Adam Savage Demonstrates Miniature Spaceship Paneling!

will be literally picking up a piece of styrene just by touching it with the exacto blade touching it into the
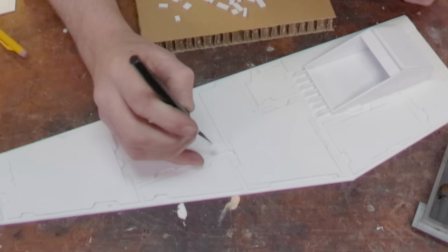[20:27]
glue and then placing it somewhere where it's visually interesting actually I waited too long to do that so let's get a little more glue on there and we'll put it right there.
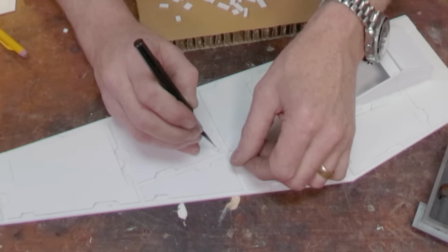[20:37]
Now you can buy strip styrene of every thickness. It's made by a company called Evergreen and that is usually how I do this but you don't need to. I simply am using all the off cuts of all the long strips I cut out between these panels and I'm just gonna slowly go in
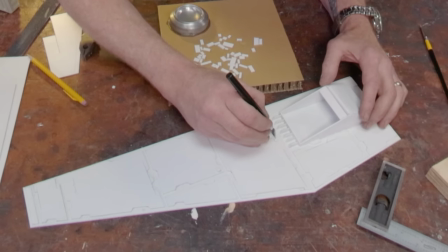[20:55]
and each time I think that there's a place that I could use a little bit of visual interest hold down for a second and pick it up and
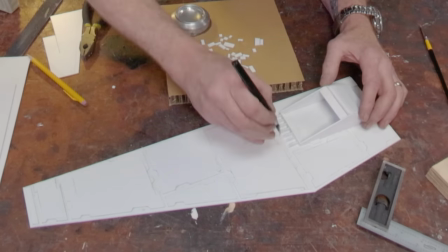[21:02]
it's already there. Take another piece. Looks like it could use another one right next to it and I'll put that one right there.
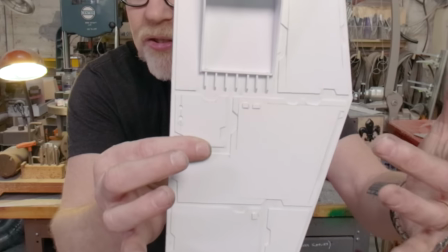[21:09]
Pick it up and there you get to see just how much more detail that adds to your eye. Again, don't go too far. You want to just keep on assessing where could it use a little more visual interest.
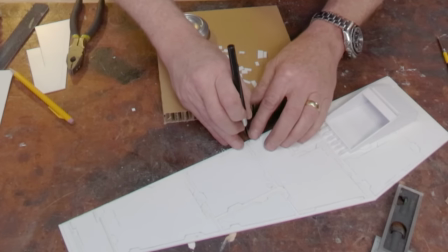[21:23]
Maybe right there. This is very much a Bob Ross. You got to go at your own pace, do your own sort of thing with this.
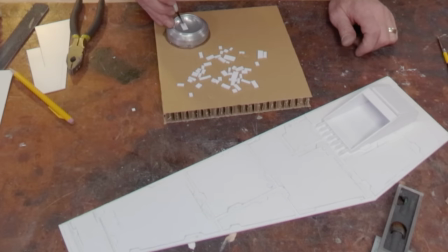[21:33]
got a big one here I want to break up this panel here so I'm just gonna go right to there right to the middle yes then I'm gonna take a small one and
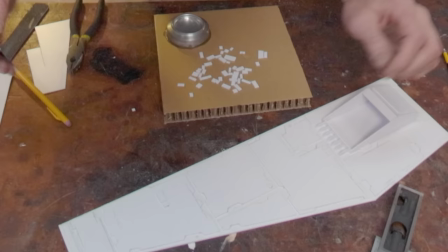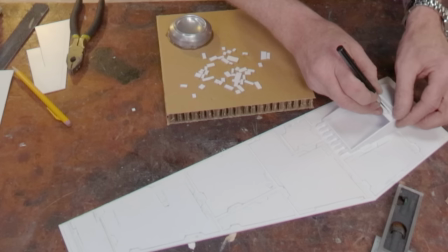[21:50]
I'm bouncing all over the place on this you don't want to get too regular you don't want to human beings are terrible at randomness so you really want
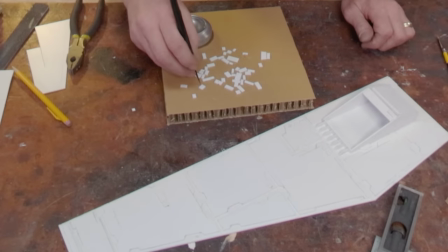[21:59]
to sort of use a technique that helps you achieve some randomness because
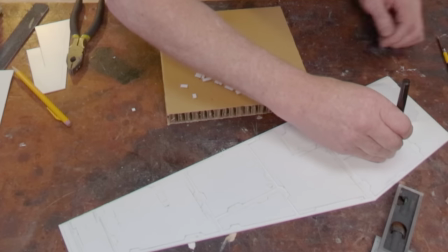[22:04]
if it's too regular again it draws your eye and it tells the
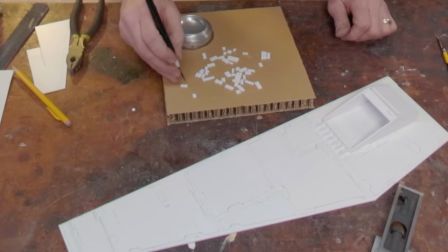[22:08]
wrong kind of story.
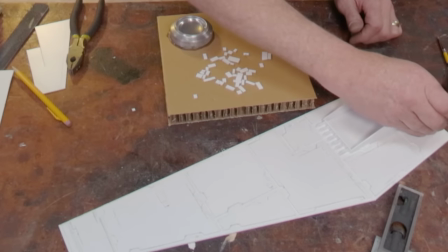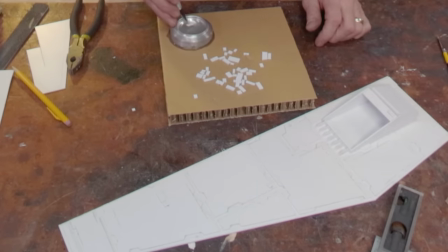[22:15]
Each panel should get a little bit of something something but they don't all have to.
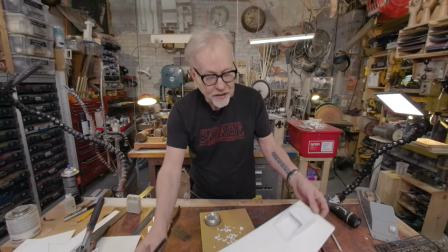[22:24]
And again I am actually working on a fairly big scale with this.
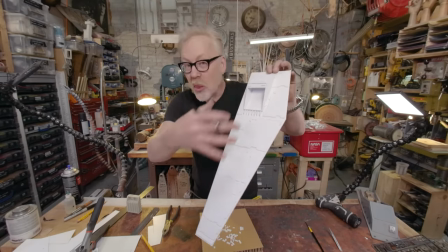[22:28]
I have worked on an exceedingly tiny scale done all this amount of detailing in a piece only this big.
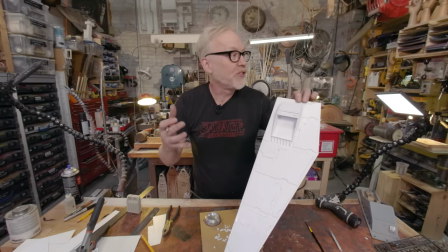[22:34]
It really depends on what the restrictions and needs of the shot are. When we made the space shuttle for Space Cowboys the level of detail had to be intense because there was only one model for every single shot sometimes in a big budget movie you'll be able to make a big scale model for close-up shots to get all that extra detail but sometimes you'll
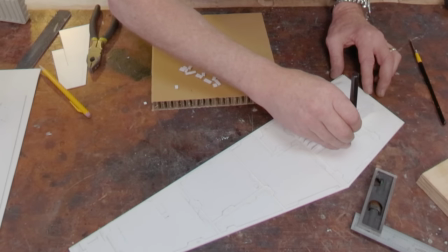[22:55]
have to put it all in the same model okay i'm satisfied with
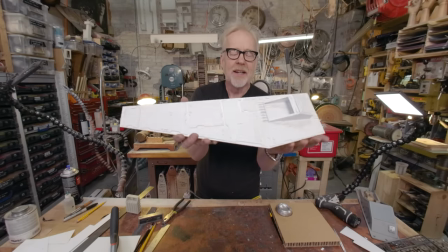[23:01]
the first pass of styrene greebling and i hope you can see how much more
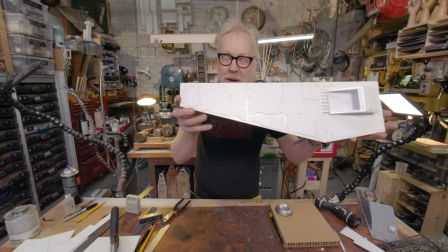[23:07]
visible this piece is now and how much more story it communicates
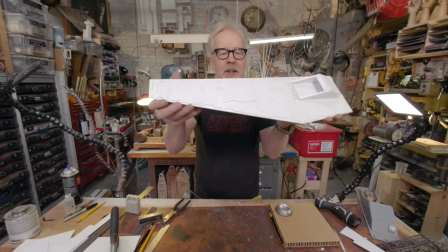[23:13]
across both from shadow details panels being broken up your eye not being drawn to
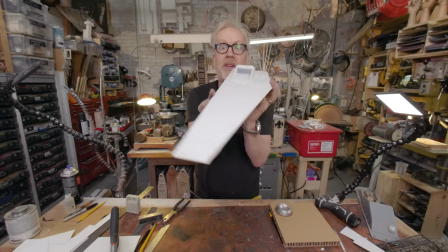[23:20]
anything specific but it feeling like a very industrial spaceshipy kind of thing i swear
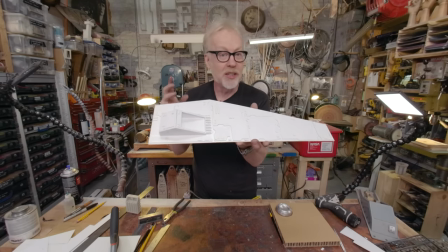[23:26]
these rules even apply if you're building something like a garbage truck you just don't want too many
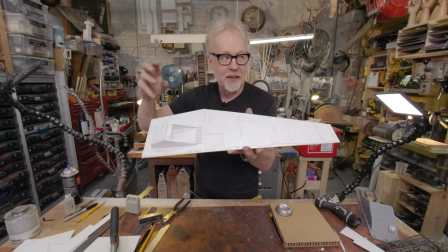[23:32]
wide open expanses your eye needs visual detail the world is very rarely monolithic
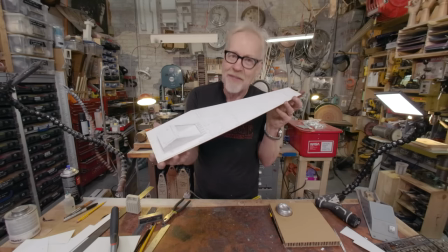[23:39]
and now we are about to get to my favorite part of this detailing process and
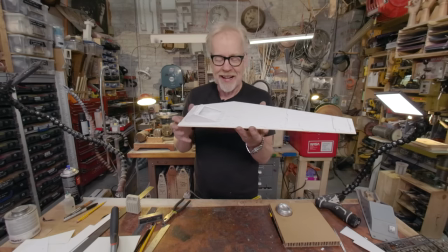[23:44]
kind of why i'm a model maker and that is we're going to add one
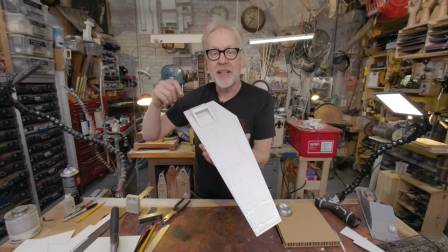[23:48]
more pass of detail but now we're going to use model kits and
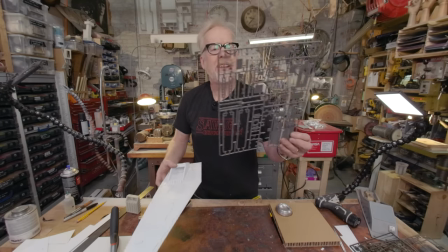[23:53]
specifically military model kits this i think is part of a tamiya kit tamiya and hasagawa make my favorite castings they're very crisp even up close and what i'm be doing is I'm going to
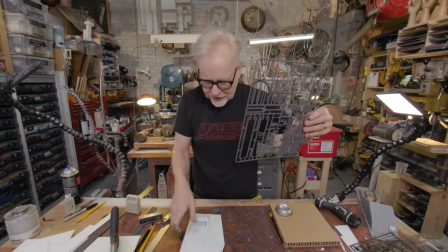[24:07]
be going through several model trees looking for parts that I like for this and
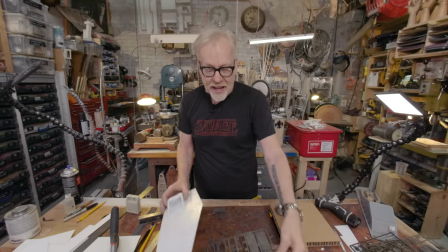[24:12]
I'm going to be making a little collection and the same way I did all these little styrene pieces I'm going to gather up all of those greeblies on this palette and I'm going to slowly use the knife to apply them in the same way